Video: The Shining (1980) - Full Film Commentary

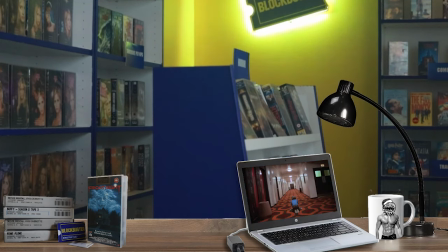[57:28]
And now we're about to see, following that scene immediately, a representation of an encounter in room 237.
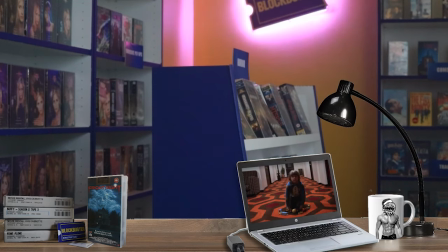[57:35]
There's going to be a ball rolling here. Where did it come from? Is it just a spooky ball? Is it an evil ball? Stephen King would write about an evil ball.
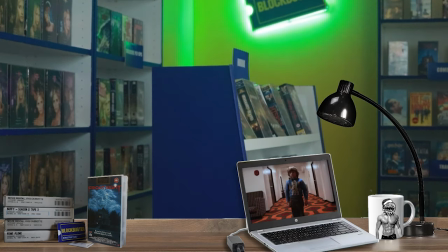[57:46]
Kubrick isn't doing that. We last saw that ball in Jack's hands.
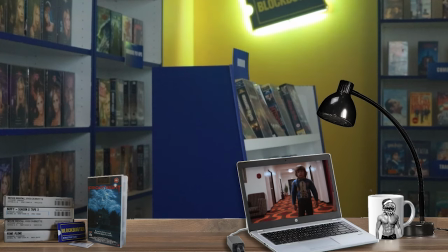[57:51]
That is something Jack was using, taking out his frustrations on the hotel, pounding it against the wall,
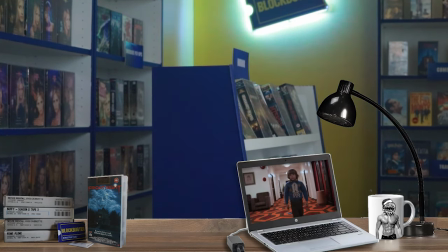[57:57]
throwing it against some Native American art and a buffalo head,
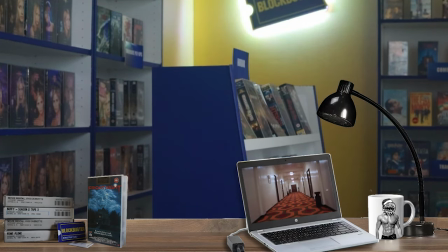[58:01]
which many people use quite extensively for their interpretation of the hotel as being about settling America.
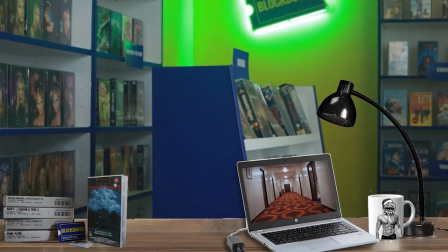[58:08]
By the way, Native American art to the left, a portrait of a sad young girl, a sad young Native American girl.
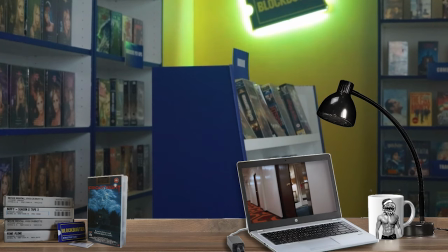[58:15]
You can look for that in the film if you like. It's not the reading I go for. We're now very much contra the Steadicam.
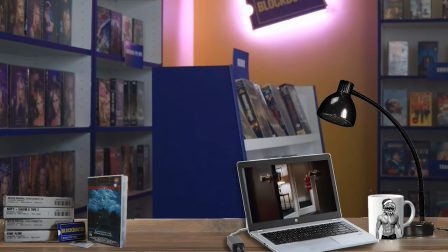[58:23]
We are in Danny's POV here. We will see Jack's POV later. This is a bit of a standout in The Shining.
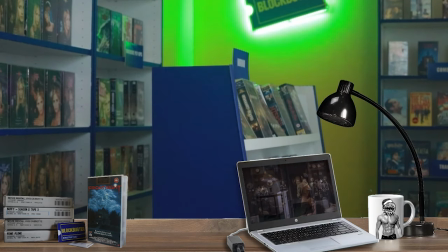[58:31]
So much of it has been done by Steadicam, and it's been done that way because the set was built to allow it.
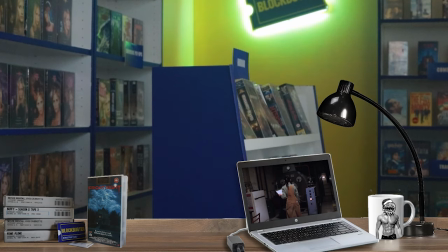[58:39]
This is a technology and format working together, but I'm getting distracted. The important thing is that ball was Jack's.
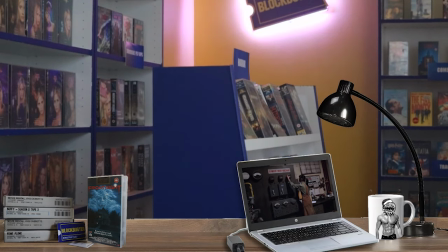[58:46]
It is now passed over to Danny. He was previously using it to take out aggression on the wall, and now it's gone to Danny.
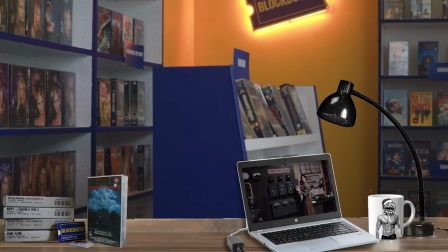[58:53]
Jack will now be taking out his aggression on Danny. That is what is symbolised here. This reading might sound odd to some of you.
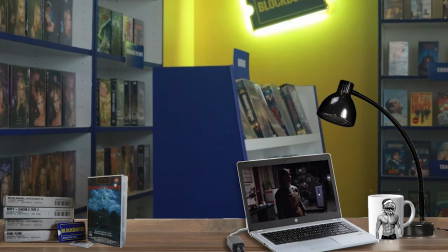[59:02]
I realise it's weird the first time you encounter it. I found it fascinating.
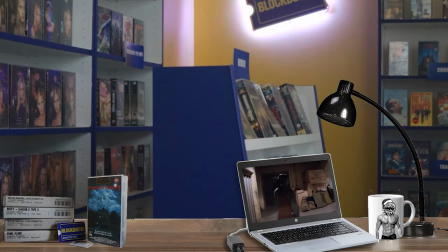[59:08]
This is the basement set where Jack originally found the scrapbook that we talked about earlier.
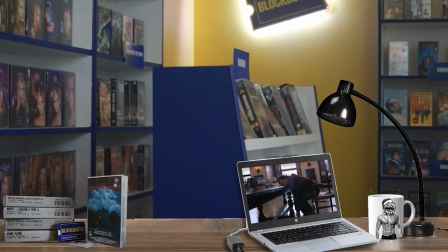[59:13]
You'll notice now Wendy is just doing his job. And that's what she's gotten used to.
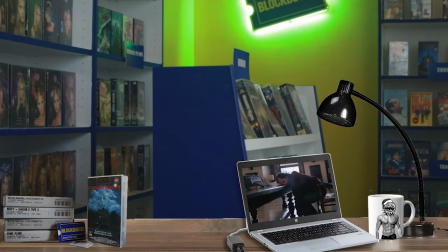[59:18]
It's a subtle thing, but you see that she's just gotten used to taking it on.
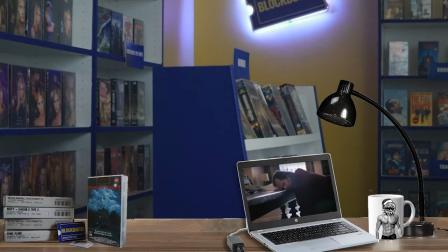[59:22]
Now, we sort of had a fugue, a fade out of what's going on in room 237.
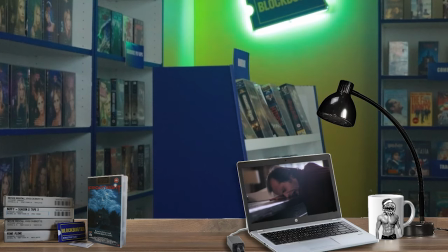[59:27]
We do not see it from Danny's point of view. Probably mercifully, I would say.
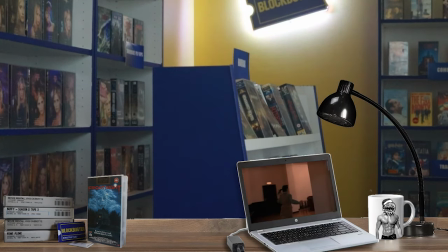[59:33]
Oh, I love that music there. Again, you can do this great shot in Steadicam, you'll note, because of the set.
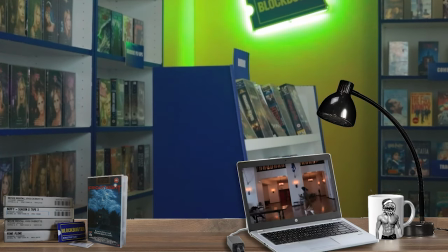[59:41]
But now Wendy is having a very external view of what's going on.
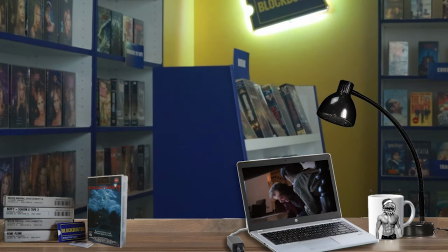[59:46]
She can't tell, but we're now going to see her just encountering it remotely. She is going to come to the action after the fact. There was a scrapbook on the table again. I do miss the scrapbook scenes. I think they were subtler.
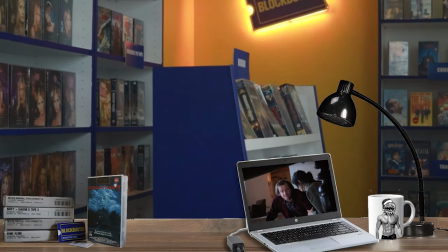[60:01]
It was a subtle way of doing the devil's bargain that Jack sort of goes for in order to undo his writer's block. Now, what's going on here? We've just moved out of Danny's experience of room 237, which, as I've outlined, is symbolic. Jack now, after the fact, is having a nightmare.
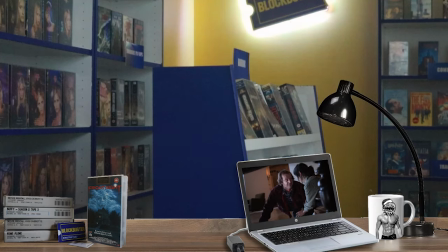[60:21]
So something he really doesn't want to see, something he doesn't want to face up to, something he wouldn't admit he's capable of,
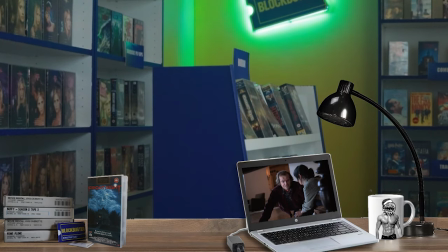[60:29]
like, for instance, the way he refuses to take responsibility for breaking Danny's arm.
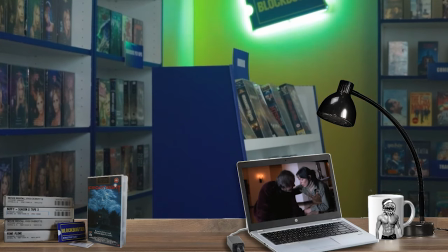[60:35]
He won't acknowledge that he was drunk and aggressive and frustrated and really just hurt Danny because he was furious and out of control. Now, for the abuse reading of the film, Jack is sort of coming to terms with what he did but unable to face it, so he passes it off as a nightmare.
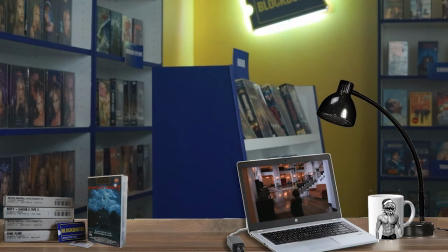[60:55]
Wendy isn't aware of it. She has kept the sort of initial act of violence from 3 years ago. She's kept that down, she's managed that, but this is going to challenge her.
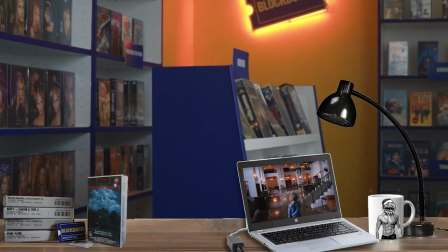[61:10]
She's going to struggle with this a lot more. Look at Danny now, we're following him very creepily, very unsettling.
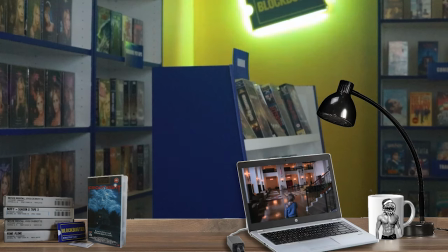[61:20]
And we are wondering from this back view, what is he going to look like? We are kept wondering what is happening with him because we can't see his face. Kubrick is just keeping us in suspense there. And now we find out.
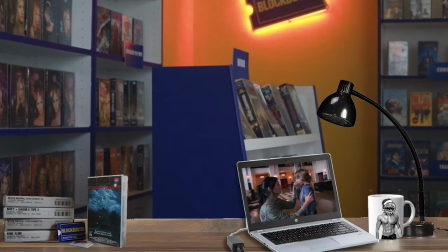[61:36]
Not too much, though.